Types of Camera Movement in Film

Hey everyone! Today we're going to talk about the different types of camera movements used in film. To start off, we're going to look at the camera pan. Pan refers to a horizontal movement of a camera on a tripod.
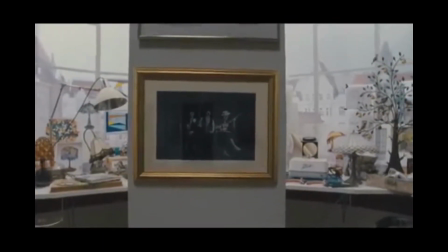11s
Directors typically use this to keep a moving subject in the frame, but it can also be used to expand upon setting.
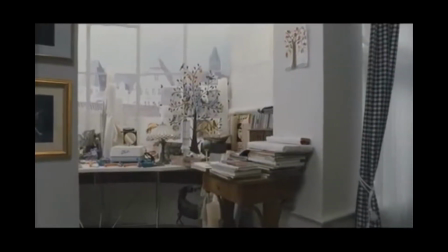18s
Here in the 2013 Czech film Clownwise, we see an image of the past contrasted with the modern-day setting as the camera pans.
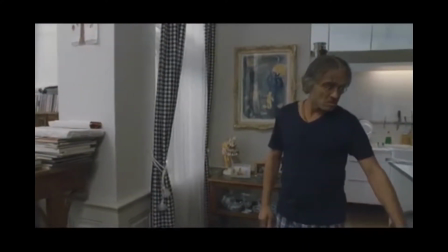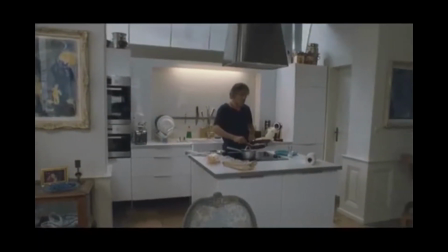Another common movement filmmakers utilize is the tilt.
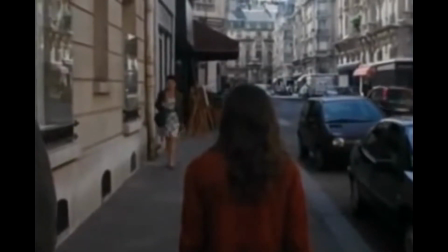44s
Similar to pan, tilts also occur with the camera mounted on the tripod, but the movement occurs vertically.
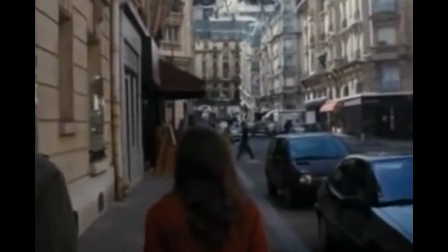51s
This technique is usually used to suggest shifts in vulnerability and power. Here in the 2010 film Inception,
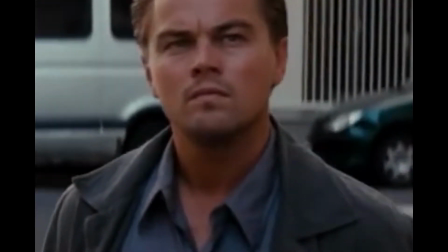57s
director Christopher Nolan used tilting to emphasize the awe and terror of
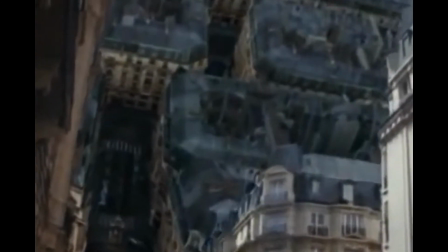62s
DiCaprio's character as he watched a sea fold inward during a dream sequence.
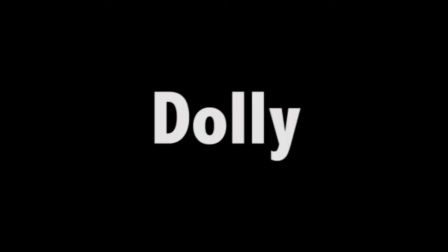71s
The next kind of movement, the dolly shot, sees the camera being attached to some sort of moving machine that can follow a subject.
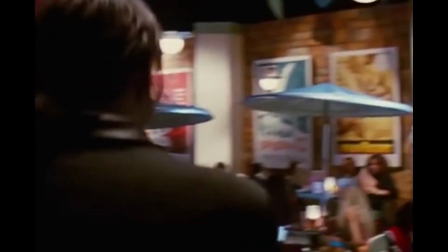79s
When using this movement, filmmakers attempt to bring the audience into the scene with the character that the camera is tracking.
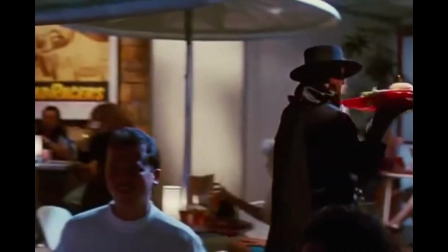86s
A prime example is given here in Tarantino's Pulp Fiction, as John Travolta's character explores a quirky 1950s themed diner.
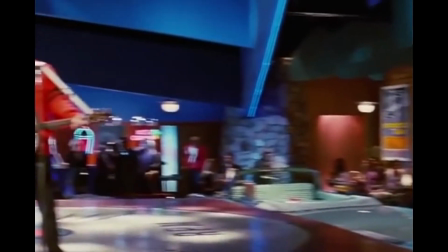95s
The audience is as curious and intrigued as Travolta as we dolly through the diner with him.
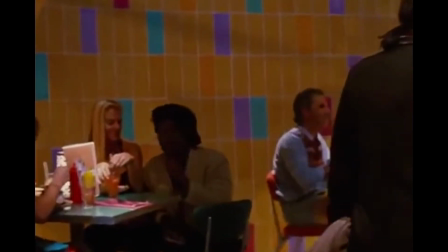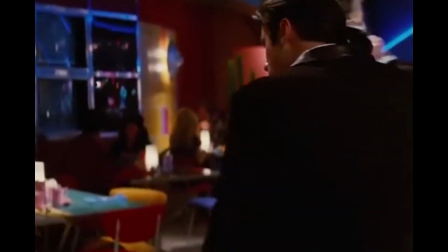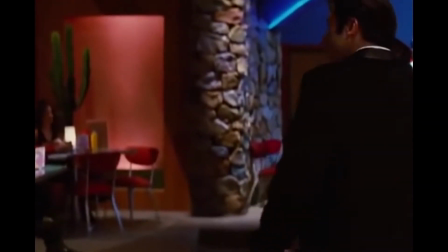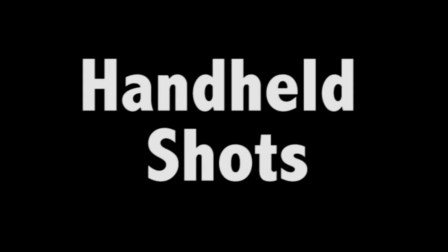116s
A more amateur kind of movement is handheld camera movement. The name explains itself.
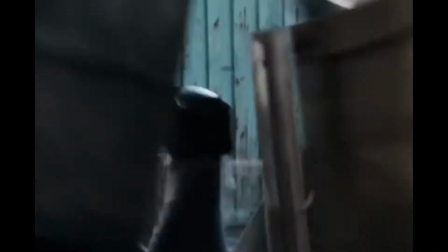122s
The camera is held and moved around by a human arm during filming, thus subjecting it to even the slightest movement that the cameraman makes.
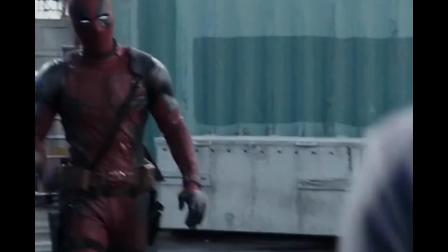130s
Even the most advanced directors will subvert to using handheld camera movement in order to create a sense of confusion and chaos.
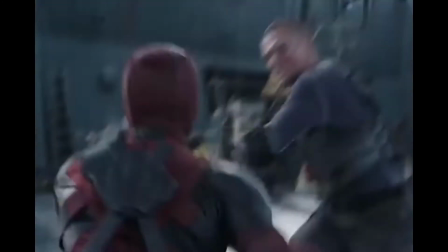137s
Tim Miller used a handheld camera in the final fight scene of his superhero flick
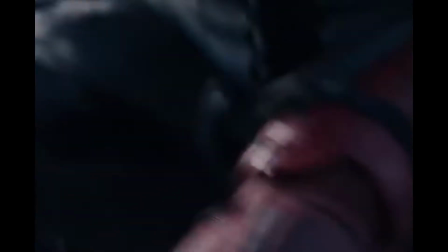142s
Deadpool to capture the adrenaline and climatic urgency of the fight between Deadpool and Ajax.
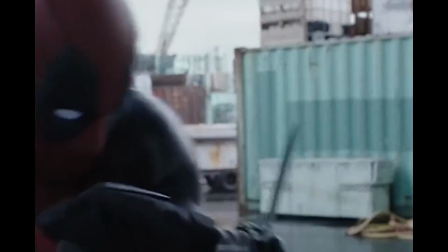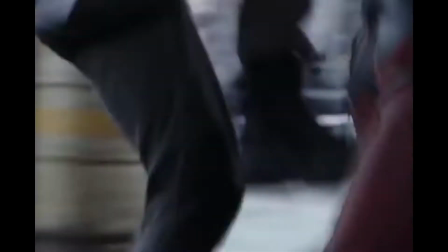Filmmakers with the big budgets can utilize crane shots, which features a camera moving while attached to a crane.
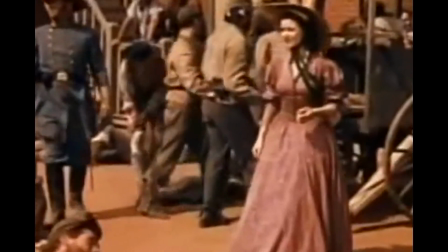163s
Directors use these to capture a more expansive scope in movie scenes.
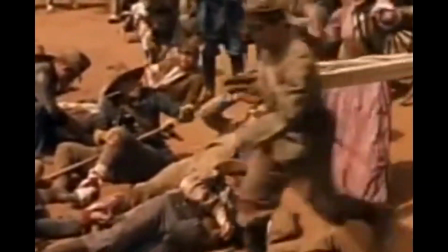168s
One of the most iconic crane shots appears in the 1939 film Gone with the Wind,
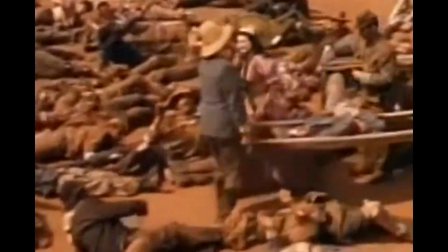173s
where Vivien Leigh's character stumbles upon thousands of wounded soldiers in the middle of a town square.
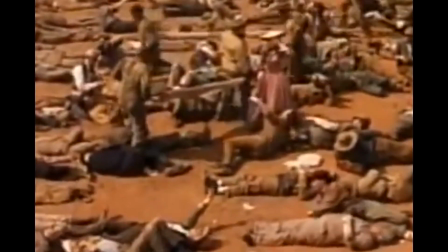179s
The camera begins on Leigh and cranes out to reveal the shocking reality of war, leaving both the actress and the audience horrified at this gory sight.
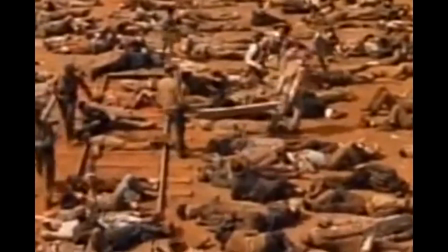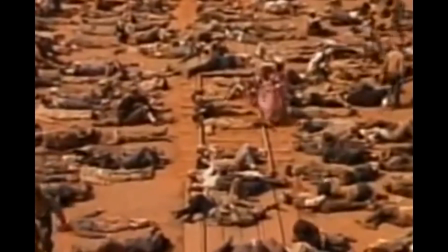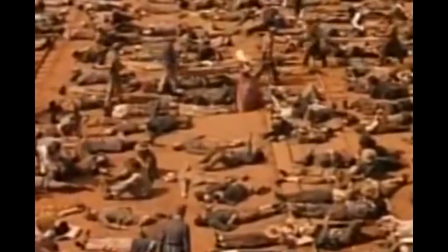Another more basic type of movement is the zoom.
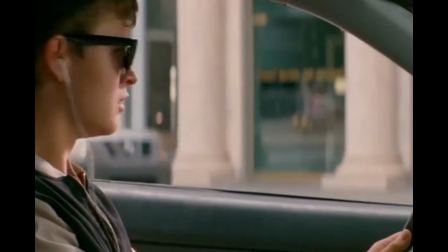206s
This movement refers to the adjusting of the camera lens to make sure a subject appears closer or further away.
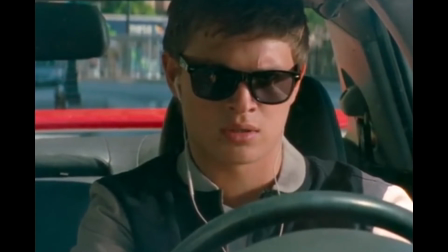213s
Directors will implement this movement to focus on a subject for dramatic effect or suspense.
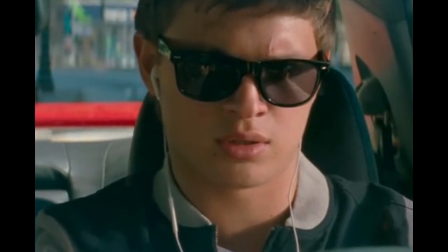218s
Here in Edgar Wright's Baby Driver, the camera slowly zooms in on Baby as the music slowly builds up.
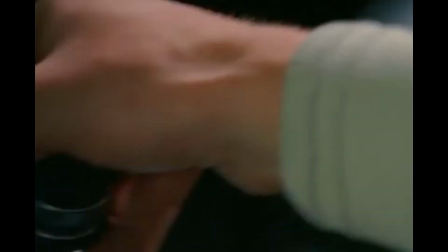225s
The zoom movement is building anticipation. The audience is wondering what action he will take when the beat drops.
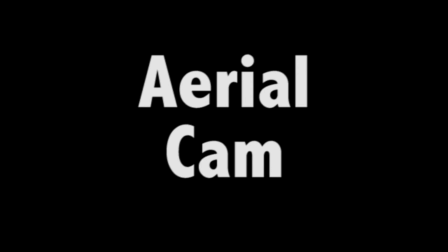231s
Lastly, more advanced directors will use the aerial shot. Here, the camera is attached to some sort of aircraft and moved accordingly.
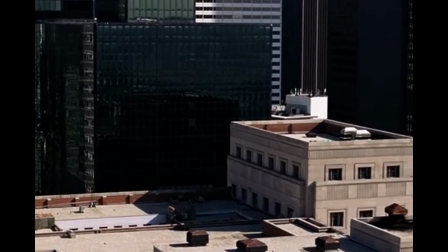239s
These kinds of movements are used to achieve extreme long shots of scenery and cityscape.